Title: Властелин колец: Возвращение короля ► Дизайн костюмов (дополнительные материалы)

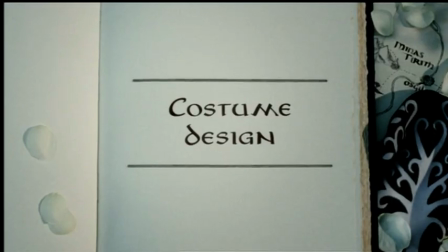[0:00]
Дизайн костюмов
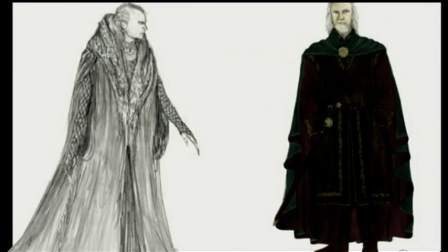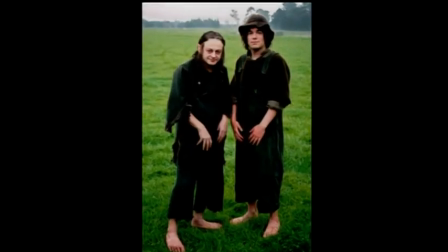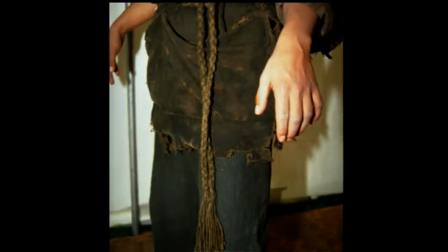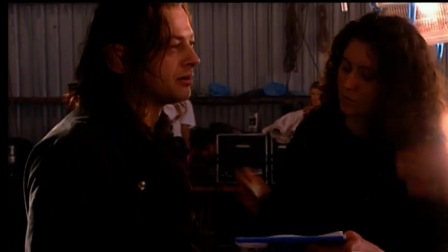[0:30]
И это дало Энди Шанч добраться до самой сути. Энди Серкис Горл Мусмегурл.
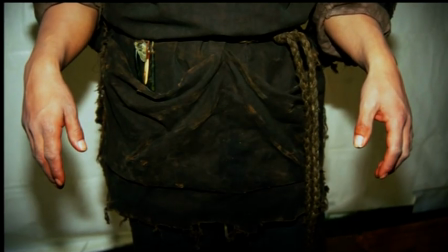[0:35]
Зная, что его семья занималась рыболовством, мы решили, что у него должны быть кусочки ракушек и крючки.
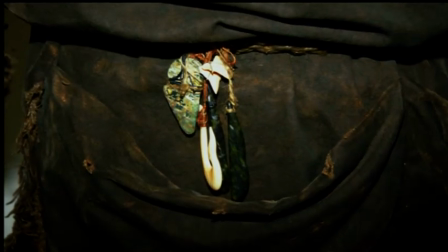[0:40]
Вещи, которые что-то значили для него, вещи, которые он где-то откопал. Но с другой стороны, стараясь сохранить статус персонажа, я пытался найти способ, чтобы он выглядел чуть более зажиточным. Что-то указывающее на его тщеславие. Это небольшой шейный платок, который он носит. Платок был запачканным. и вместе с тем Щегольским.
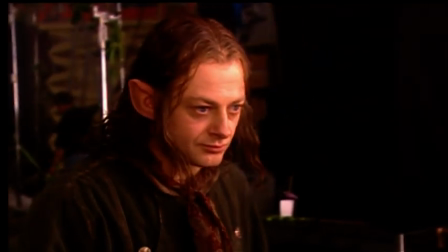[1:01]
Так, возвращение к началу позволяет зрителям узнать заранее о Смея-Горле то, что не может внушать любовь к нему, как к Хоббиту. Билли Бойт Пиппин. Мы могли бы проходить в одних и тех же костюмах все четыре года, но, к счастью,
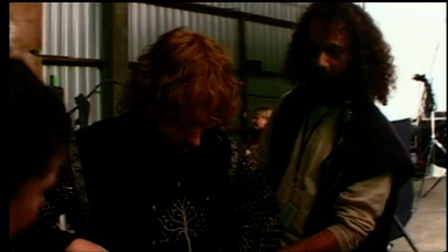[1:24]
у Токина Пиппин становится рыцарем Гондора, А значит у меня появился замечательный костюм
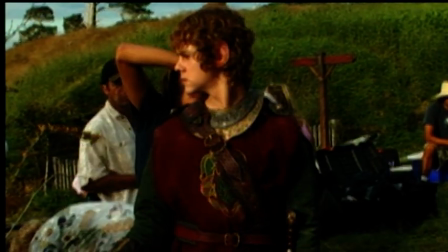[1:30]
А Мэри становится воином Рохана Оба этих костюма очень сложные У Пеппина великолепный черный бархат С вышитым на нем серебром древом Гондора И то же самое
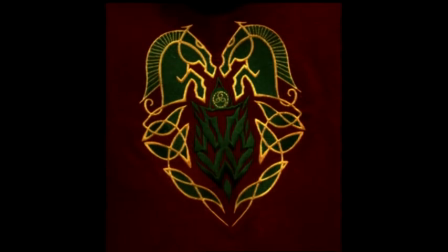[1:44]
с костюмом Мэри Очень сложная вышивка с двойными конскими головами Рохана Сэм
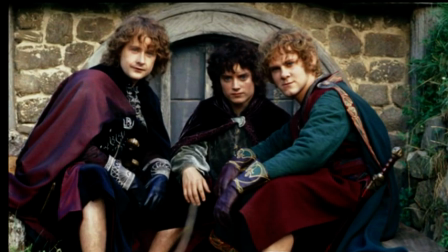[1:51]
и Фродо получили эльфийские плащи И мы приложили к работе над ними действительно много усилий.
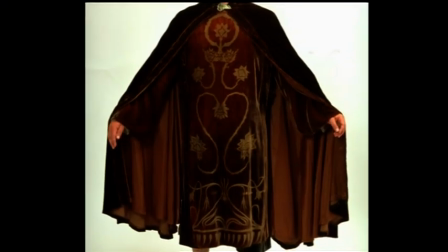[1:59]
Однажды даже попробовали применить новую технику обработки кислотой крашеного бархата.
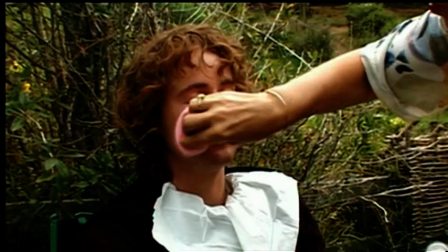[2:05]
Так что мы выглядим модно. Я думаю, что мой костюм будет покруче.
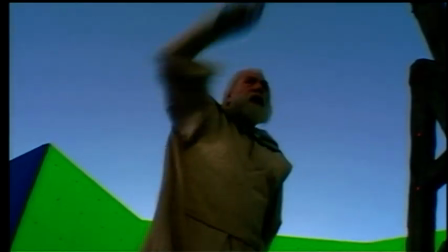[2:11] Мотор! Эли, Гриндук! Иди назад, Цитадель!
Это Гэндальф Белый, конечно.
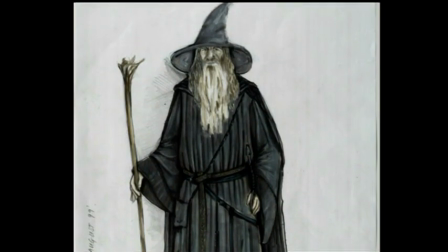[2:18]
С ним было трудно, потому что как нам сделать переход от Гэндальфа Серого? и как нам создать этот вариант Гэндальфа.
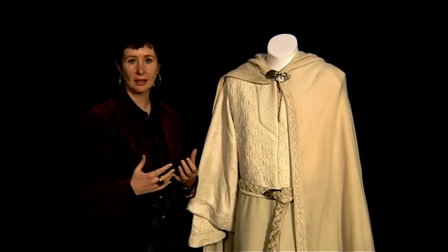[2:26]
Мы хотели, чтобы это был гораздо более мужественный Гэндальф.
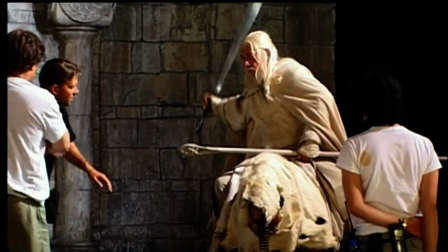[2:30]
И, конечно же, это то, как Йен Маккеллен видел облик этого персонажа, то есть он хотел иметь возможность двигаться, сражаться.
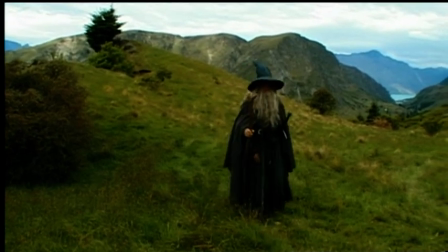[2:38]
Мы не хотели такого объемного костюма, который был у Гэндальфа Серова.
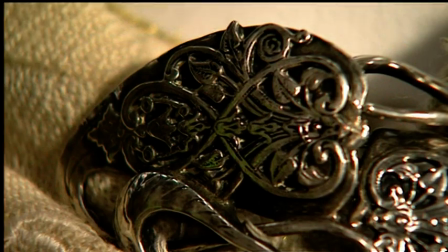[2:44]
Еще я хотела придать костюму немного эльфийский вид, Чтобы мы чувствовали,
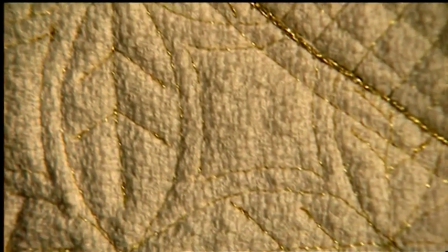[2:51]
что он частично принадлежит другому миру Для этого мы использовали очень красивые ткани,
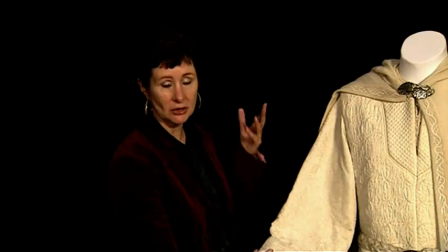[2:58]
довольно изысканные На первый взгляд это просто кремовый костюм Но в нем намного больше содержания,
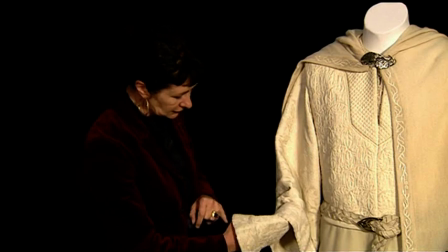[3:06]
чем это кажется Это видно здесь, по рукавам У них эльфийский дизайн,
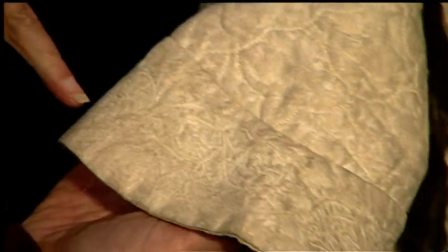[3:12]
как у Эдронда и других персонажей Только он был переработан для этого костюма Кроме того,
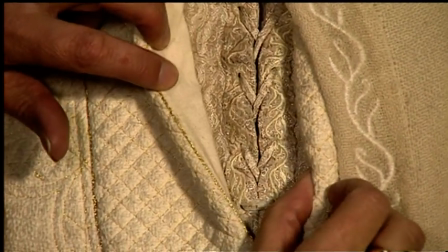[3:20]
нижняя рубашка выполнена в эльфийском стиле Это показывает его связь с миром эльфов
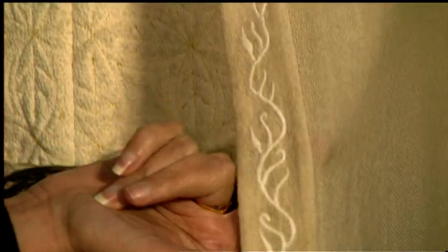[3:26]
Эту безупречно вышитую одежду никогда не будет видно на экране Йен Маккеллен Гэндальф Не было
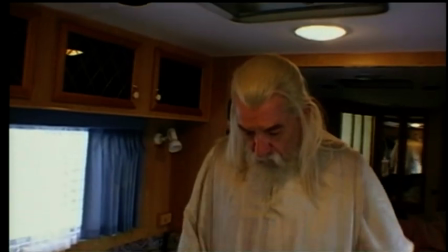[3:33]
смысла делать это Разве что только заставить меня поверить в то, что все, что я надеваю, — настоящая одежда Сначала футболка
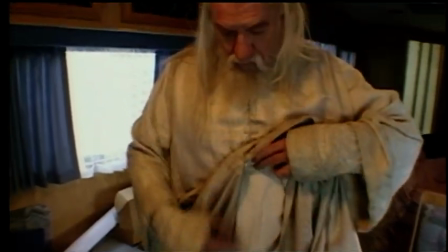[3:42]
Потом сорочка И, наконец, мантия Всего три слоя Но они никогда не приносили Гэндальфу приличное нижнее белье. Правда, пытались.
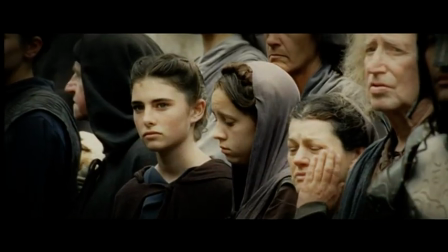[3:55]
В палитре Гондора у нас преобладали черные и серебряные оттенки цвета. Я отошла от этого в случае с Фаромером, потому что не хотела делать его слишком похожим на Боромера.